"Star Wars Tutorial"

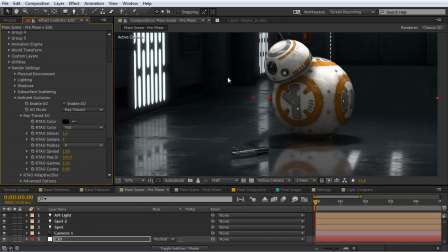(16:32)
All these back crevices back here in the scene are getting accented by this ambient occlusion.
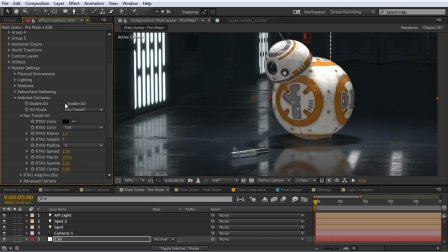(16:37)
Again, I'll just check this on and off. So right here, it looks pretty good.
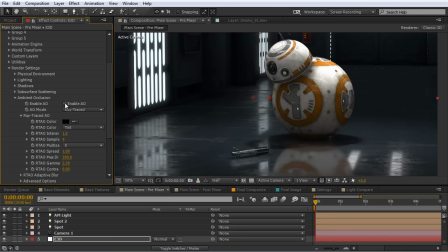(16:40)
It's kind of more video game-ish, a little bit cel-shaded look, but when we turn this on, just adds a ton of contrast and depth to the scene. And currently right now, I'm viewing this on the preview render mode. So if this was in full render, I'll just check this on for a second.
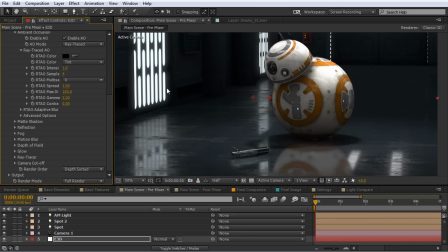(16:53)
So with the full render mode on, you're gonna get even better results and kind of less spotting. But for the sake of this tutorial, as I'm just working through it, I'm gonna set this back to preview.
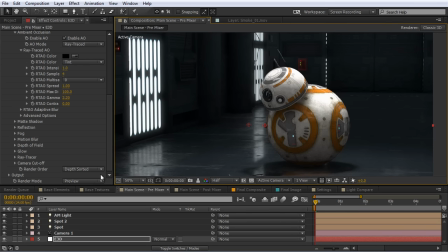(17:02)
But it's a good way to gauge. A lot of times when I'm kind of trial and erroring, I'll be going back and forth between preview and full render. That way I can still experiment without putting too much strain on my computer. And really, I left these ambient occlusion options all as they are default. I didn't do any other tweaking here, just as long as the ray tracing was on for ambient occlusion in the scene. So I'll go ahead and close that up.
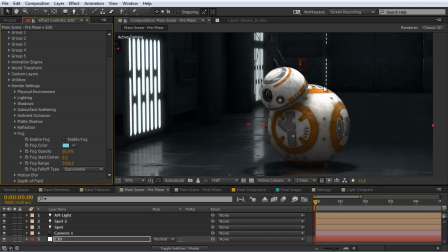(17:21)
Now for fog, I actually was wanting to kind of do some blue fog kind of back here, creating a little more of an atmospheric feel, you know, similar to how Star Wars would be. And I was going to add some blue fog, but I actually found later,
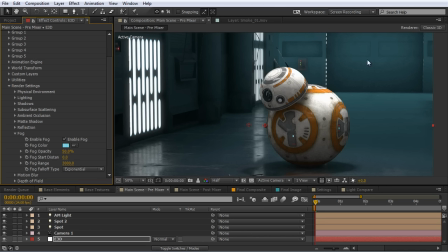(17:32)
I'll enable this just temporarily so we can see this, just to get some blue fog back here in the background for when I color grade it. But I actually found a better way to do this, and I'll show this a little bit later on in the tutorial. We'll get there. So I didn't use any fog for that part of the scene.
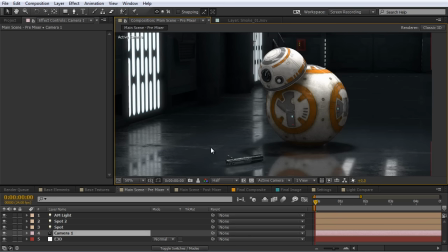(17:46)
And finally, at this stage, I knew I wanted to add some depth of field to this shot.
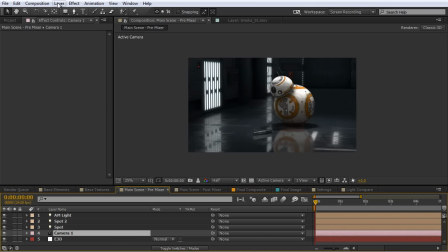(17:50)
So with this camera that I'm currently using, I'll go ahead and select that and show you some of the camera settings I've got going on here.
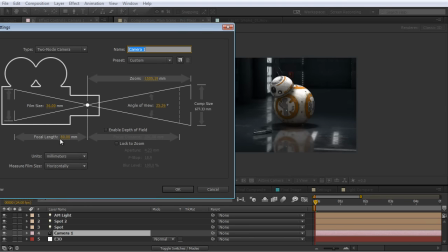(17:55)
So I'm currently using an 80 millimeter focal length on my camera.
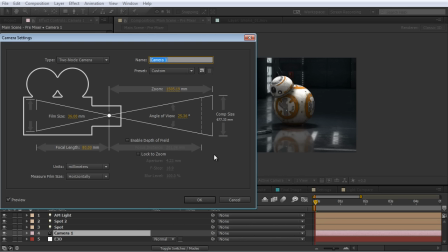(17:59)
I felt that that was going to be a good focal length that would still allow me to do some realistic depth of field, because I didn't want it to be too shallow on something too wide.
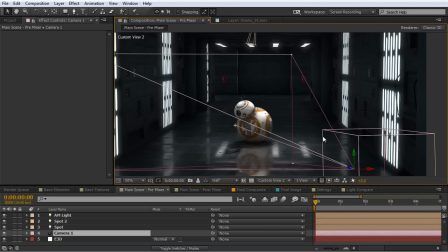(18:06)
I'll just go to a custom view here. You can see I've got just my camera set up in my scene, and this is where it's focusing in on. And that would be pretty realistic for this type of shot, an 80 millimeter focal length again.
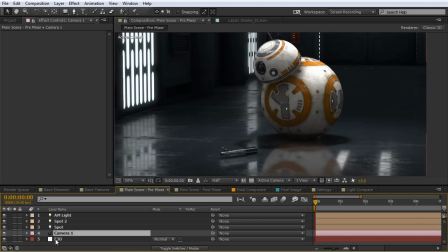(18:17)
So what I did for the depth of field was I did two different things here. I actually used Element for part of it. So I'm going to come back here to depth of field. And in order to find where the depth of field was at, I like to set this to the focus indicator.
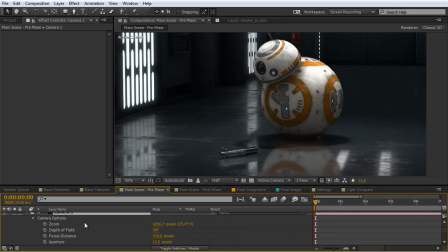(18:31)
And so I'll come down here to my camera. I'll hit AA on the keyboard. And for depth of field, I'll just check that to be on.
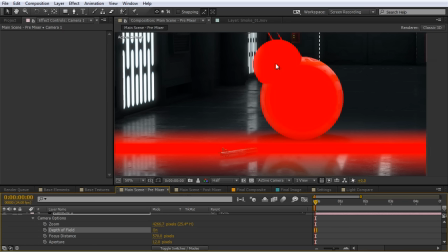(18:38)
And what the focus indicator is going to allow me to do is just to find out and fine tune where I want the sharpness of the focus to be. So in this case, I want it to be on the front of BB-8, but wide enough still to kind of get the lightsaber in here a little bit. And for the depth of field, I set the aperture to 12 and the blur to 100, which is relatively low.
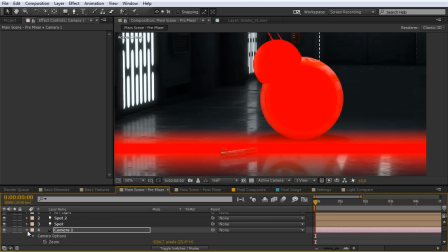(18:57)
And the reason I did that was because I wanted to tweak the depth of field in Element using the Element settings here of the depth of field. So I'm going to set this now to be pixel blur.
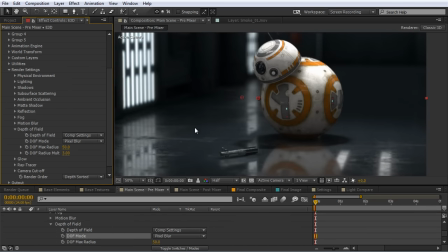(19:09)
And now we're getting some nice fall off here.
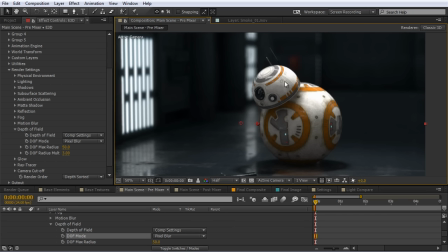(19:12)
It's almost a little bit too much depth of field for this shot, because if you have too much depth of field, it's going to make your scene look as if it's smaller. Because, you know, smaller objects, you know, when you're focusing in on them, you can get real shallow depth of field.
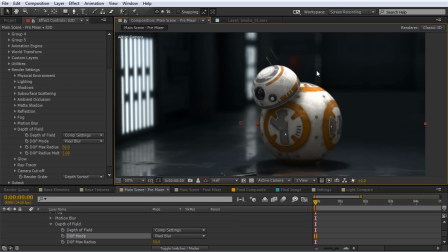(19:24)
Bigger objects are going to have less depth of field. So in this case, I pushed it up a little bit, probably too far, because BB-8 could be perceived as being a little smaller than he was in the actual movie. But I'm getting some nice bokeh here in the background. Initially, the depth of field radius multiplier for Element will be set to 1.
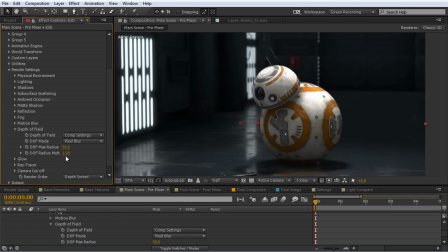(19:40)
So this is what it may look like for you when you first type in those settings. But I wanted to come in here and just play with this multiplier here, and I set it to 3. And I found that gave me some nice fall-off results here and some cool bokeh in the background. All right,
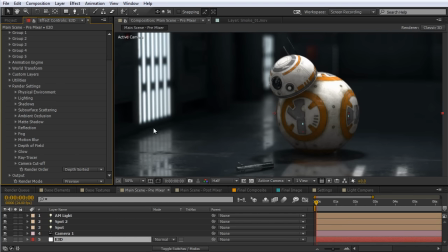(19:53)
and that's all the adjustments I made to the render settings for this element scene, and now we can move on to the output. And this is probably my favorite part when I'm compositing using Element, because using the gamma and the multipass mixer that we have here, we're really going to be able to fine-tune our scene, and we have access to all of these multipass mixer options here that are all here together and make it just
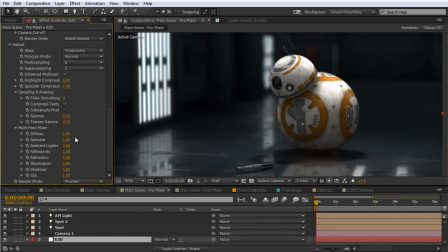(20:13)
really quick and easy to make drastic adjustments, change the entire mood of the shot just with these dials. We don't have to go through and search out for different settings. So just as an example here, this is the pre-multipass mixer adjustments here. Now let's go ahead and look at what this will look like after we make some just simple adjustments. So we're going to go from this to this.
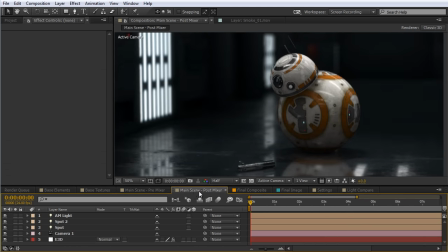(20:31)
And you can see what a difference that makes. And again, this is all done just by adjusting the gamma and some of these other multipass mixer settings here.
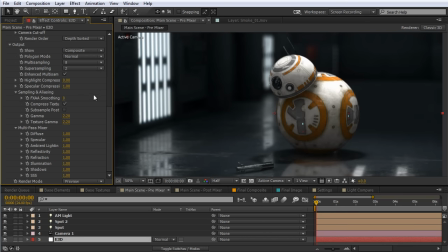(20:39)
Let's go ahead and jump into this.
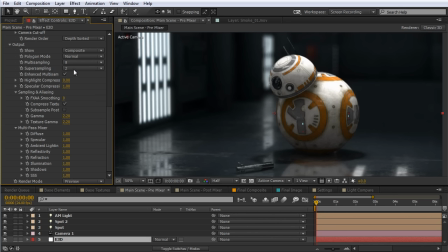(20:41)
With the multi-sampling, I usually like to set the super sampling to about 2 and turn on the enhanced multi-sampling. And this is going to make quite a bit of difference, especially with our depth of field. Just to make sure we get some nice clean edges here.
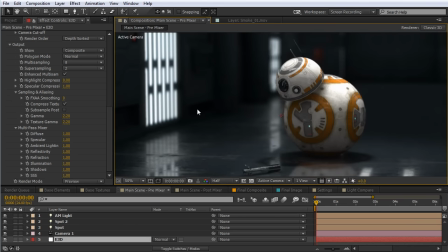(20:53)
I'm currently viewing this at half resolution just for the preview, but that's going to make a big difference for the sharpness and kind of detail of our model. It'll also make sure we don't get any kind of unwanted grittiness around the edges. Now for the gamma, this is something I always like to adjust here with the scene,
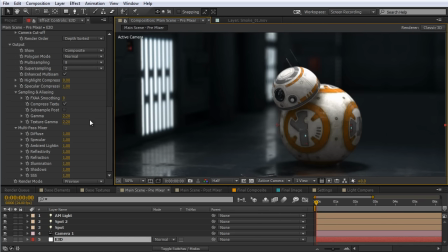(21:09)
and a lot of times I'll bring it up above 2.2 to kind of flatten the scene out so that the composite kind of looks more realistic. But in this case, I want to actually add a little more contrast to this to make it look a little bit more moody. So I'm going to set this down to about 1.92.
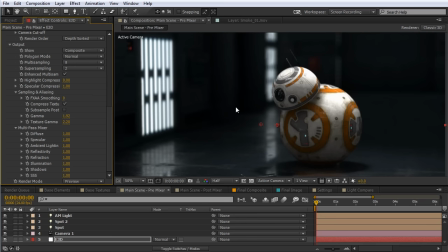(21:23)
And you can see that kind of just brings down the contrast, darkens up the black areas here, just adds a little bit more mood to it.
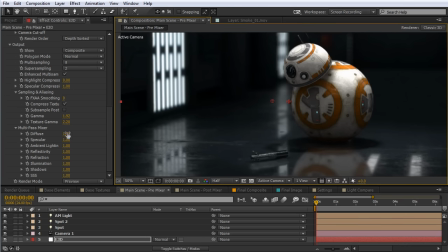(21:29)
Gives us more of a drastic contrast between the lighting here and the background. Now for the diffuse, if we look at BB-8, he's a little bit too bright here on the back.
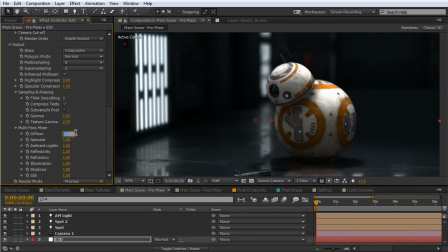(21:38)
It doesn't look very photoreal. So what I did with this was I just set this to 0.58, so dropped it by nearly half. And you can see what a difference that makes here on the fall off and specular on his back there.
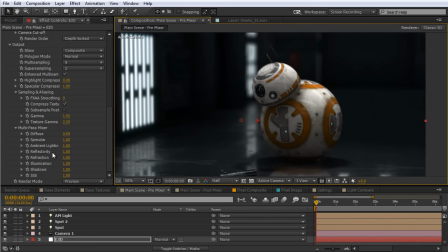(21:54)
Now for the next adjustment I did was with the reflectivity, and this is going to be a huge difference in giving the BB-8 unit that kind of glossy sheen look, which really helps sell it in this final image.
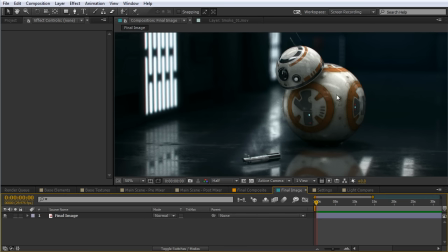(22:05)
If we take a look here, you can see we get this nice kind of sheen on BB-8.
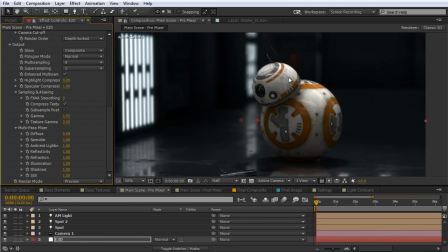(22:12)
So if we jump back here, under reflectivity, again, because we did those adjustments initially on the textures of BB-8, where we brought the reflectivity down from 100 to about 90%, now when we adjust the reflectivity here, we're going to be able to drastically change his appearance. So I'm going to set this now to 2, and let's look at what a difference this makes.
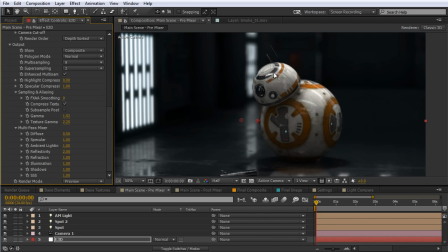(22:29)
Look at that. We're really seeing some good reflections of the corridor here on him, and it just makes a world of difference. I'm just going to set this down to 0, just so we can see kind of a more drastic difference here. So you can see how big reflections alone help sell this composite to make it look realistic.
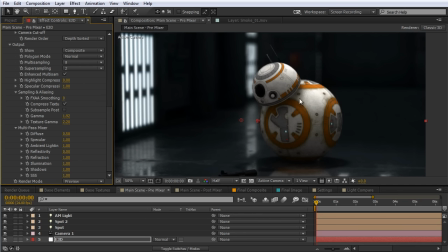(22:47)
Without them, we just get a very flat, kind of matte looking model. And if I bring this back up to 2, it just really helps sell the fact that he's in this scene and we're just getting all this other nice accents on BB-8. Now finally for the shadows, for me they were a little bit dark down here, especially at the base.
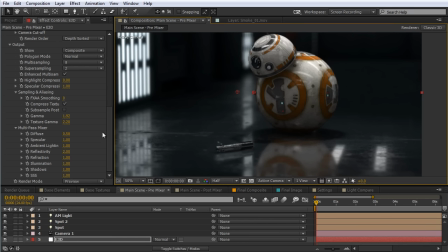(23:04)
You know, anything this size, it's not going to be completely black down here at the very bottom. So all I did was I just brought those down to about 70%, so 0.7, just to lighten the shadows up overall.
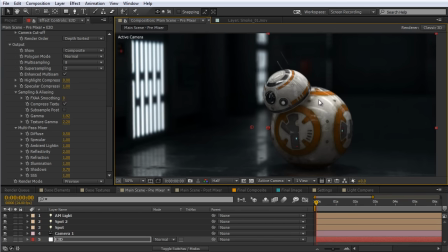(23:14)
They're still there, and they still accent nicely, but just to keep it from getting too contrasty.
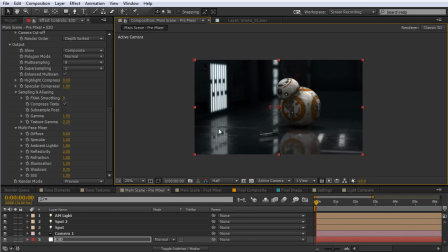(23:21)
And that's all I did for the output. So now our element scene, for the most part, is relatively done, except for our final compositing with color grading and things like that.
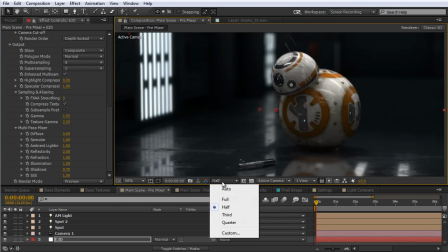(23:28)
But what I like to do at this phase, after working with Element, is I'll set the resolution to full, and I'll also come down here to the render mode and set that on full render.
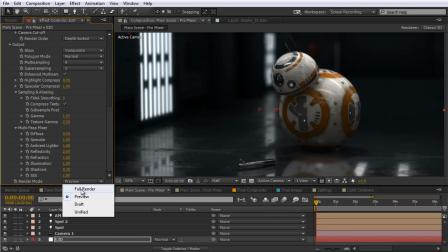(23:36)
I'm not going to do it for the tutorial's sake, just because on the screen it's not going to make that big of a difference for you guys. But again, I would set everything to full, and I would go ahead and render out a screenshot of this if I'm just working with kind of a screenshot composite like this.
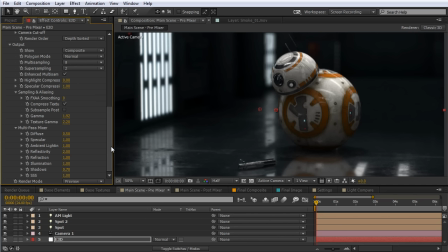(23:49)
That way when I do my color grading and everything else, I don't have to put the extra strain on my machine to render this scene as well as rendering each change I do with the composite. So again, I would set the render mode to full and the resolution to full, and I would just select my composition, go up here to composition, save frame as file,
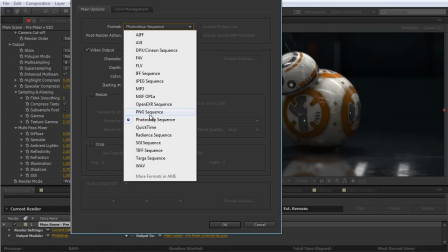(24:06)
and then I would just come down here and go to custom, and I would set this as a PNG sequence, click OK, and just render out that PNG image,
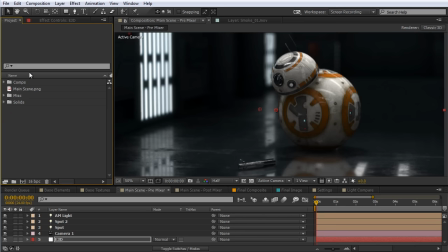(24:14)
and then import that back in to do my final compositing on it. So you can see here I've got my main scene, and I would drag this into a new composition.
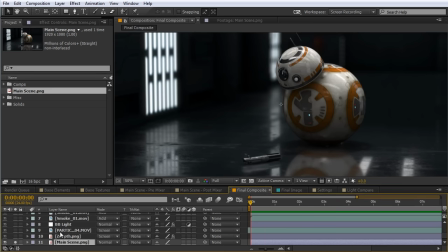(24:23)
And that's what I did right here for the final composite composition. You can see all the different layers that I've added here on top of this scene. And we're going to go through each of these and I'll show you what I did. So this is just the high-res render image of the scene.
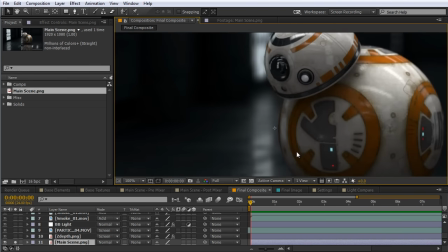(24:35)
I'll just zoom in here. You can see the nice detail and everything. And again, this is just all from Element.
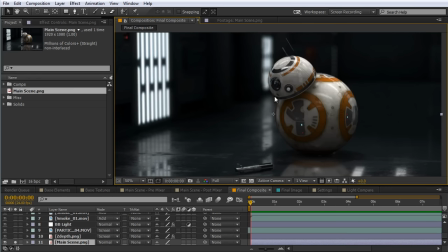(24:40)
So if you just have Element 2.2 and these free models, you can create this right here.